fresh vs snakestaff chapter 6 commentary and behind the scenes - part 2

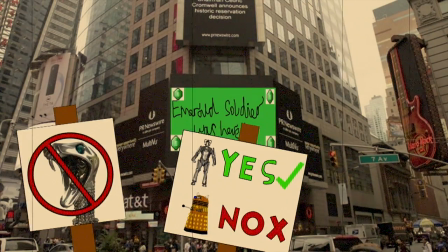433s
i remember asking him whose uh side he supported so he said he said yours so i thought where better to put him than amongst the people who are supporting you with their signs down the street and having his graffiti be on the screen yeah that i used so there you go emerald soldier
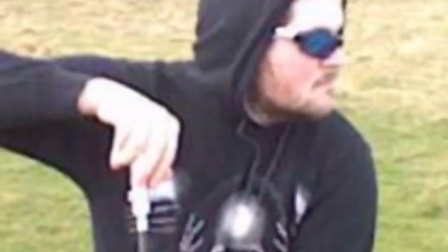454s
The world knows about your lies It was finally time for me to enter the picture
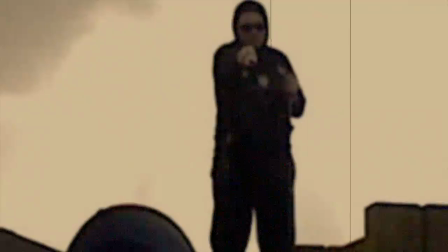461s
And, true to your word, you did manage to fix up a lot of things for the Chapter 5.5 video Yeah, the RSC, back then, I was filming with my 3DS and the audio wasn't picked up very well So, the scene with my brother,
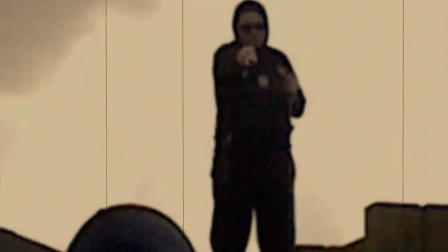479s
I had him voice over it when we got home and that's when I realised I should have done that as well so for this one I kind of made sure that you could hear the actual epic lines that you were supposed to hear in the original one
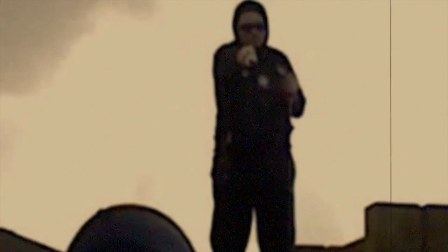493s
also you added the magical blast sound effects when you used your killing curse that is actually the Avada Kedavra sound from the Harry Potter films Yeah, that's our dedication.
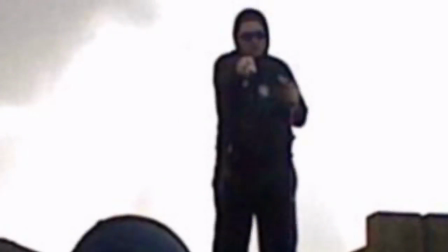511s
We try to get everything right.
Looks like it's time for Fresh Powder Defense 3.
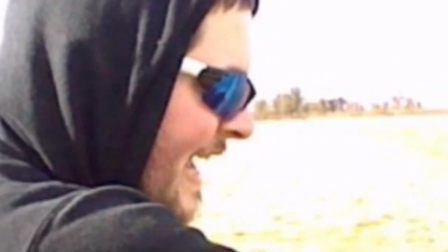519s Me.
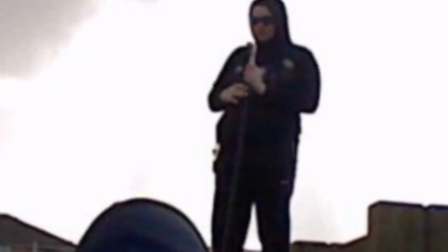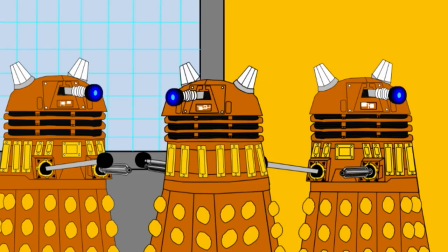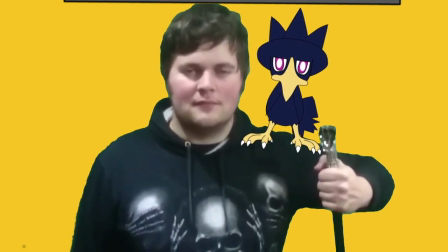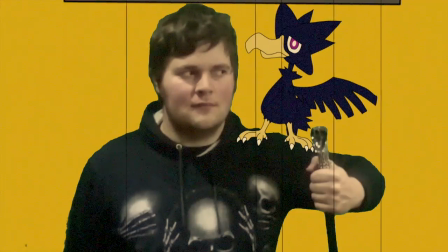537s
Ah, yeah. Another thing true to your word, you did catch that Murkrow. Yep. I thought, back when I first did that, it was just meant to be a little throwaway joke. but I thought all these villains who have pets
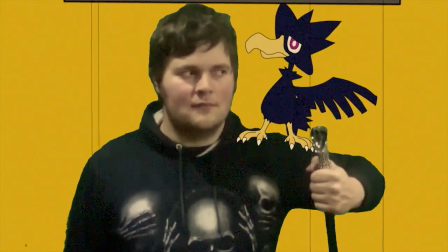553s
it would be quite cool to have an extra pet on my side hence why I said there'd be a new OC sort of character like Sour Powder so introducing Venus which was just a name I thought sounded cool the
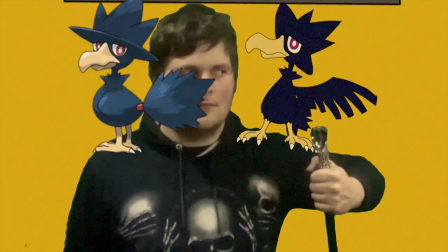570s
only thing I changed about this Mercos design is I gave it purple eyes rather than red because I thought it would look quite nice
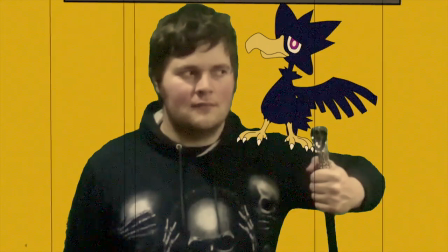578s
also um i think the only other question i have is who voices murkrow well i actually had my mother do the herald giovanni voice and then all the other sounds are
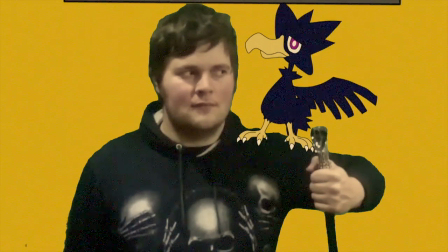594s
like the sort of sort of perry sort of noise i like i like to tell you put in like the purr i I think I've heard quite a number of Pokemon do that in the show, and so I thought, that's a nice bit of detail there.
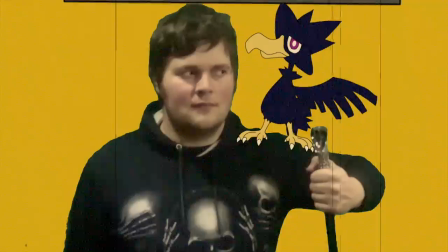610s
I showed my brother me, like, tickling Venus's chin, and he was like, aw, he was impressed by that.
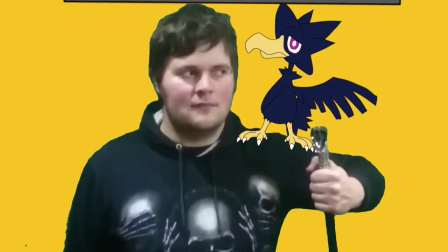617s
So, yeah.
You're going to make such a great pet, Venus.
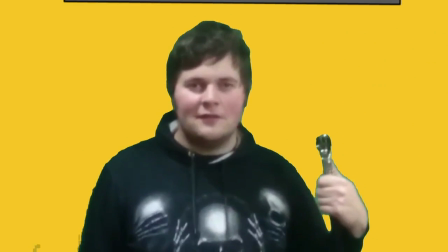624s Go on, go and find a nice perch to rest on. Snake staff magic.
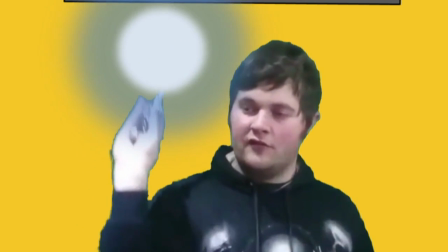633s First things first.
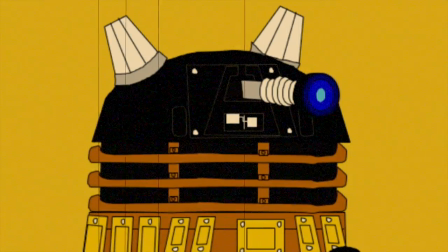638s
Ah yes, Dalek 1's new look. This is... Back in the day in Doctor Who, there were a few Daleks that the higher ranking they were, including Leda, they might just have a black dome rather than a black paint job.